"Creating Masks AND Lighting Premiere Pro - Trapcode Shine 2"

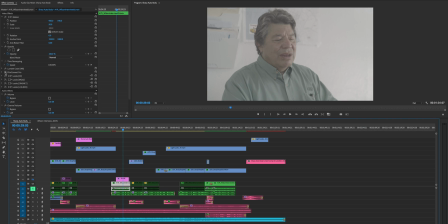then if we re-enable my my grade just toggle this stuff
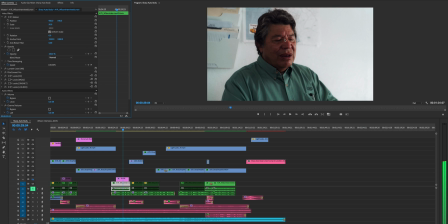back on so this is what it looked like after the grade this is pretty much the look that i was going for as far as contrast ratio with the key side and then the the dark side here so you can see the light wrapping around his face not too harshly not creating any harsh shadows
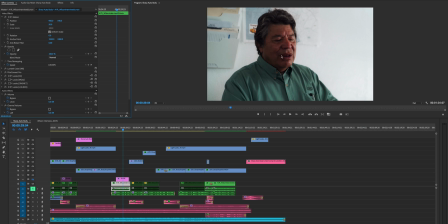but I felt like you know it's okay but there could have been something a little bit more but given the office space we were filming in and with the with the crew I usually run with which is like just
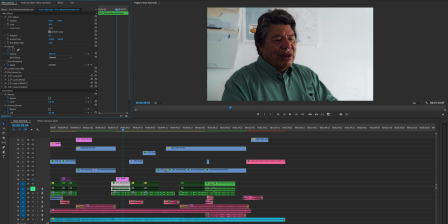me on this day I had one person I didn't have the equipment that i wanted to really create uh what i wanted to so i figured well let's let's use chop code shine so by default this is what chop code shine looks like if i just drag it on to uh to the
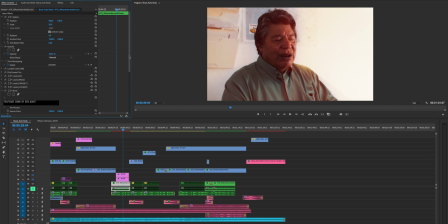clip it's gonna like brighten everything brighten everything up because again this this uh plugin is really used for like volumetric lighting to create more lighting coming from like windows like a cathedral and stuff like that but these are some of the different parameters i only really touch like three or four of these
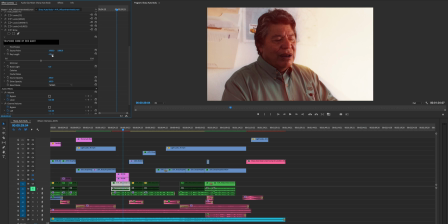one is the ray length so right now um by default it's set to 4.0 so you know rays of light just blast everywhere uh you know usually i put this like 0.1 or something um just so that it's still enabled um but you know you can play around with it and
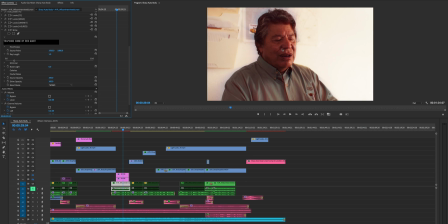put it to like one or something um as you can see right there it kind of like like accentuates everything you know almost like an echo effect um then you can use boost light so by default it's just set to zero but you know you can boost up to like five and it
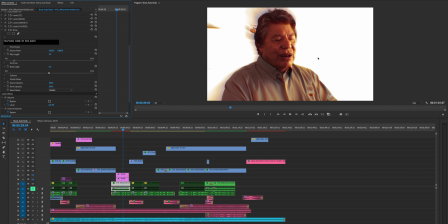just it just intensifies the actual ray length themselves so you know this is like something you could maybe see like in a sci-fi movie um and then you have the different uh sub options here so colorize is pretty much the next thing i use the eye what i found is the highlights
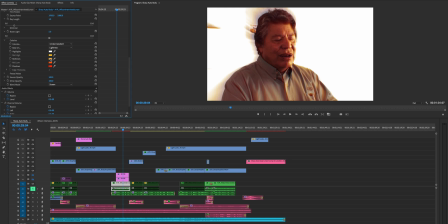the mid tones the color i i tend to like the defaults they work out pretty well for adding something extra to skin tones the only thing i do change is shadows because right now you can see let me turn this back down uh right now shadows is like a red color so you
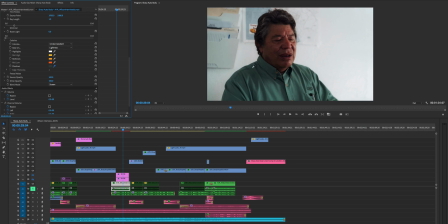know everything kind of has this red uh opacity to it so what i find is i take the color picker and i try to find something already in the scene that is within the shadow area so you know i think what i did originally was i picked a piece of his hair because
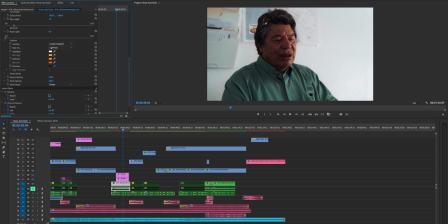i felt like something white in the shadows could add some good contrast to the to the other colors so if i pick that then anything in the shadows tends to you know will be this color so you can see before it was red and now it's um sort of like a like a gray silver
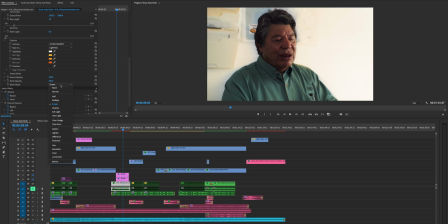gunmetal kind of tone and then from here you have different options for the blend mode uh screen you have overlay which changes it to that uh it's a pretty one thing i will say is trapcode shine is a very intensive um plugin like it'll use a lot of your resources and
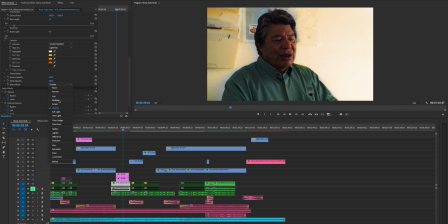i have imac pro so you know it's it's pretty intense um i find it better to actually send your clip to after effects and you know do all your rendering in there it tends to be a lot easier um but you know if you only have like two or three clips i just
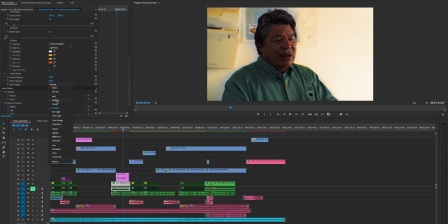do it in premiere but you have different options here i tend to leave it on screen and then i'll play around with the you know with the opacity so maybe 60 percent and drop it down a little bit you know so uh this works for me actually you know because it kind of
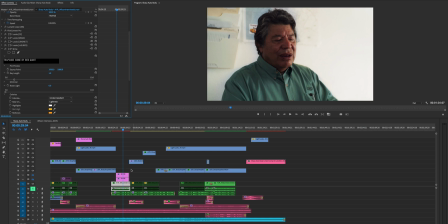brightens up the scene itself um but i'll show you exactly what i did instead um for just lighting his face because that's all i really wanted to do was to add more more of a pop to his face so let's disable that and then uh from here let's go back to the original